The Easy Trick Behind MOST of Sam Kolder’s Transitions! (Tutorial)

Hey what is up guys, Tava here and today I'm going to be showing you how Sam Colder achieves most of his insane looking transitions that everyone knows and loves without any masking or fancy effects whatsoever.
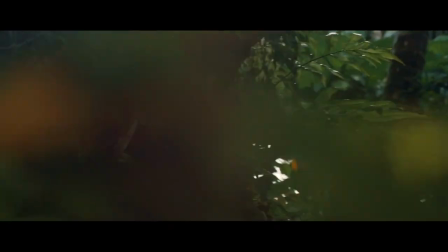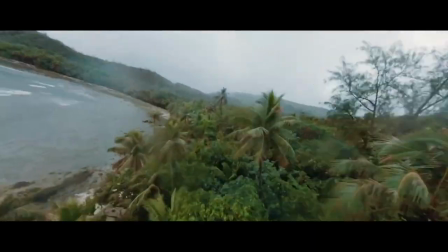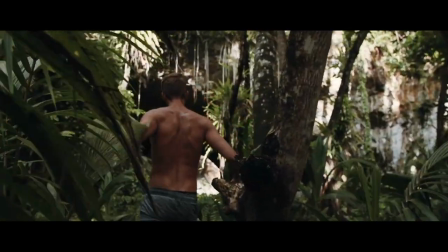So those video clips I just showed were from Sam Colder's video back in Guam and as you can see a lot of those shots looked like they had fancy transitions in them. And the first time I watched this video I really thought they did too. I thought they had fancy masks and fancy effects all laid throughout that. But when I went through it frame by frame, I realized that everything was really simple and actually just smart editing.
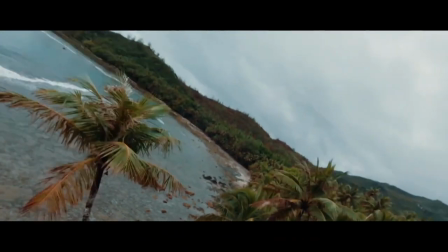0:53 Of course, Sam Colder does use insane looking transitions that take hours and hours to mask out and just look incredible when he's finished. But the vast majority of his transitions in his videos are actually very simple and anyone can do them in iMovie. So today I'm going to be breaking a couple of his shots down with examples and then showing how you can do it super easily with your own footage.
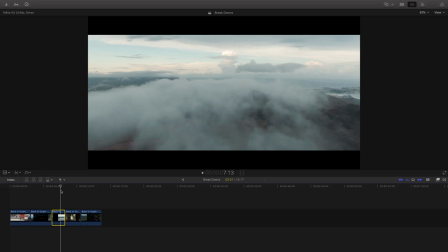1:11 So when you're actually shooting footage to make these transitions, it can be nice to actually think about the transition you want to create while you're shooting. so you know whether to move to the left or right or what direction and colors to keep in different shots so it's easier in editing. But if you have a lot of really similar shots, you can kind of just piece them together in editing and find ones that work well together and create good transitions.
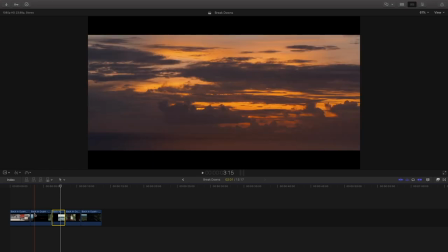1:31 But today I'm going to be going over two transitions that Sam Colder uses very often, especially in this video, which are the color and shade match and the speed and direction. And these two are very often combined together. So the simplest examples are the color and shade match.
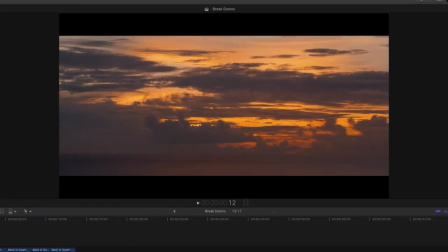1:43 So as you can see here, if we break this down, here's a sunset. and if I go frame by frame it gets darker and darker until it eventually goes completely dark in
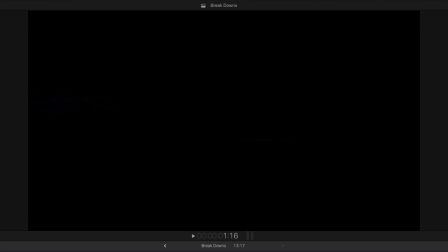1:51 black and from here it just cuts to another shot which is a completely different location but it is a pretty dark part of that shot. So the spade all the way from color down to really dark and then another dark shot comes out and reveals your subject and
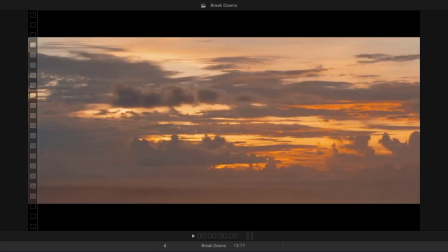2:04 if you play it back although it doesn't seem super seamless frame by frame when you play it back at normal speed you can see that there's a lot of motion
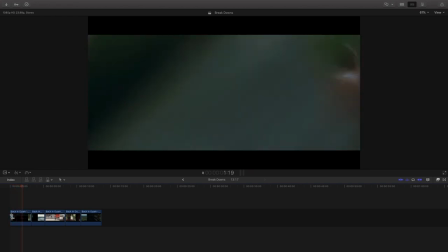2:10 and it works pretty seamlessly.
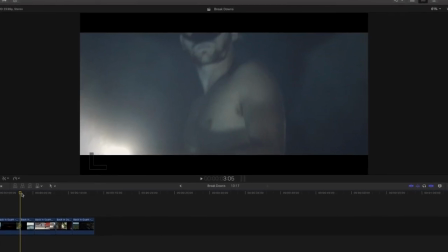2:11 Another example of this color and shade match is with Sam in this underwater shot and he has a flashlight in his hand and as the flashlight light comes
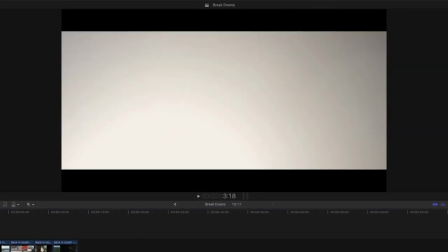2:19 over the lens of the camera it completely blows it out to be completely white and then the shot somewhere in there cuts and fades into
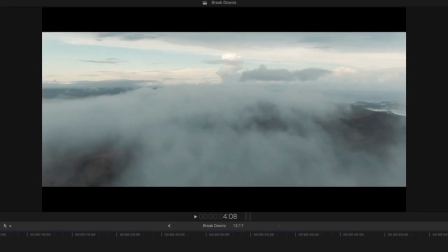2:27 this other shot which is a drone shot that's coming out of a white cloud. So as you can see there might be a bit of a cross dissolve between these two shots but it's basically just
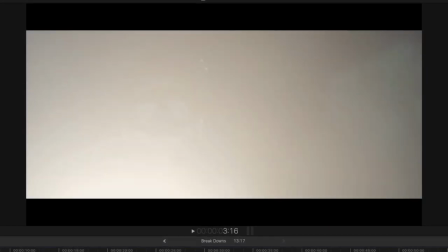2:35 cutting from white to white between shots to make this seamless transition which is pretty cool.
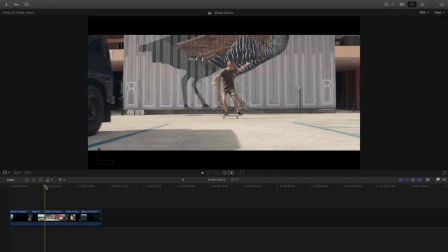2:40 Now the second type of transition is the speed and direction one, so as you can see there's a shot here with Sam on a skateboard moving over to the right at very quick speed,
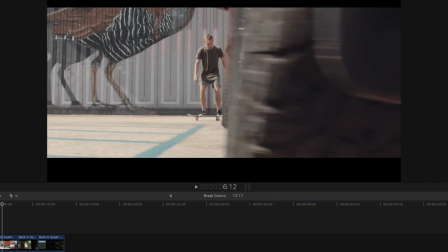2:48 so if you go frame by frame you can see he comes over to this car and as this shot passes behind the car, somewhere behind the car as it begins to get darker,
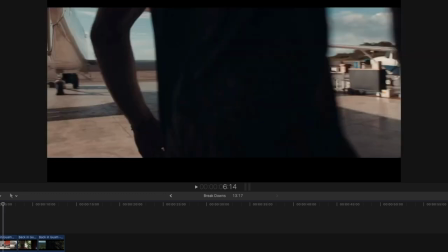2:55 it cuts directly with no transitions or masks to this other shot with him skateboarding in front of the camera with
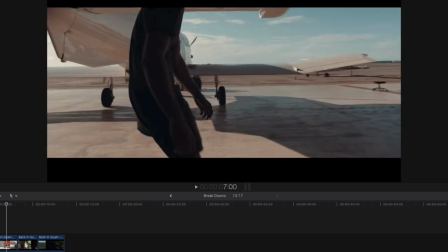3:00 his body creating a dark shape over the camera and the camera continues moving over to the right like it was before.
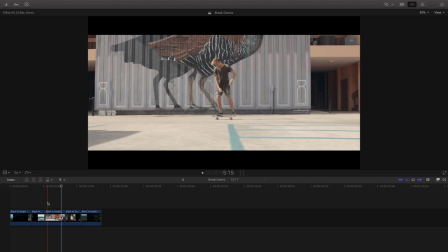3:06 So frame by frame it really doesn't look that impressive, but the first time I saw this played back at normal speed, it completely astounded me because I was almost positive that it had some sort of advanced mask in it,
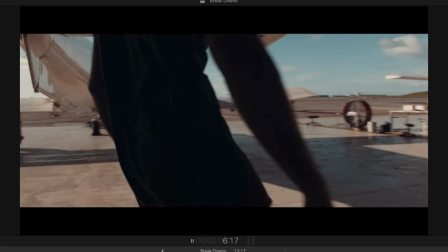3:15 but when you go frame by frame you find out that it is actually a very simple effect.
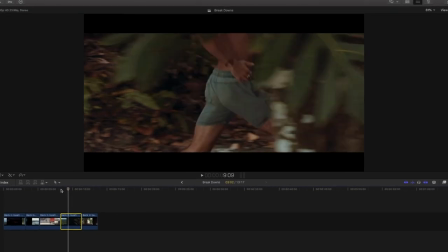3:19 And here's another breakdown of a similar idea, you can see Sam running through the forest with the camera moving over to the right and parts of the forest passing in front of the camera,
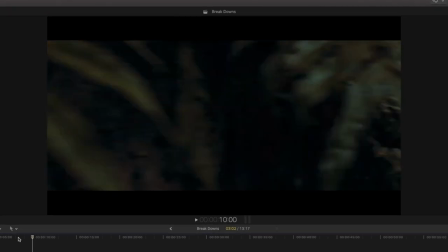3:27 and at some point you just see his body, and then it cuts really hard without a mask or anything to another shot of ferns in the forest, again moving off to the right and revealing the subject again.
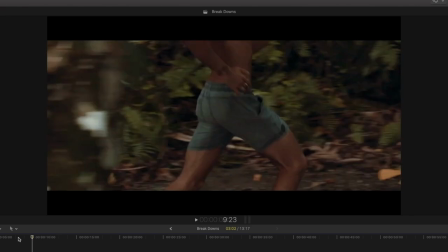3:35 But you can see it cuts from this completely light shot to this completely dark shot But because the speed direction and colors are pretty similar when you play it back
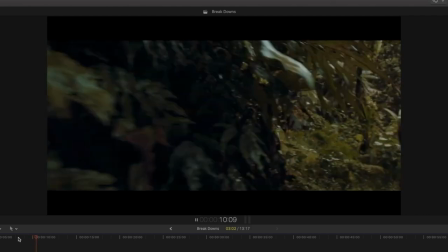3:42 at normal speed and it's going very fast It looks very seamless And then here's a final breakdown with the same two ideas of
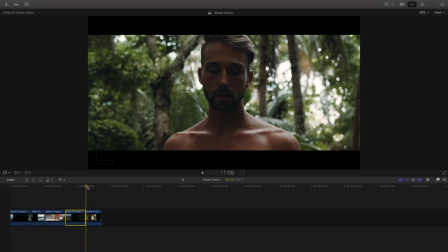3:49 color and shade match as well as speed and direction So you can see here Sam is in the forest and the camera is moving over to the left and
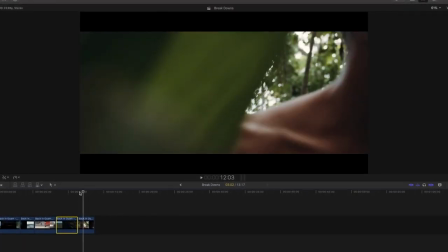3:55 a leaf begins to pass over the lens And then somewhere when the leaf is mostly over the lens it cuts to a different shot
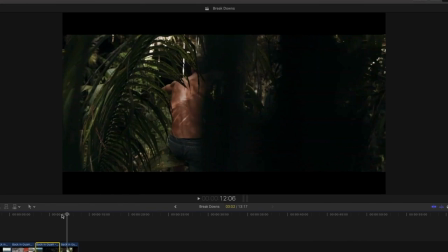4:01 where the camera is again moving over to the left There's a different subject in the frame now, but the leaf still stays kind of in the right side of the frame like it was before.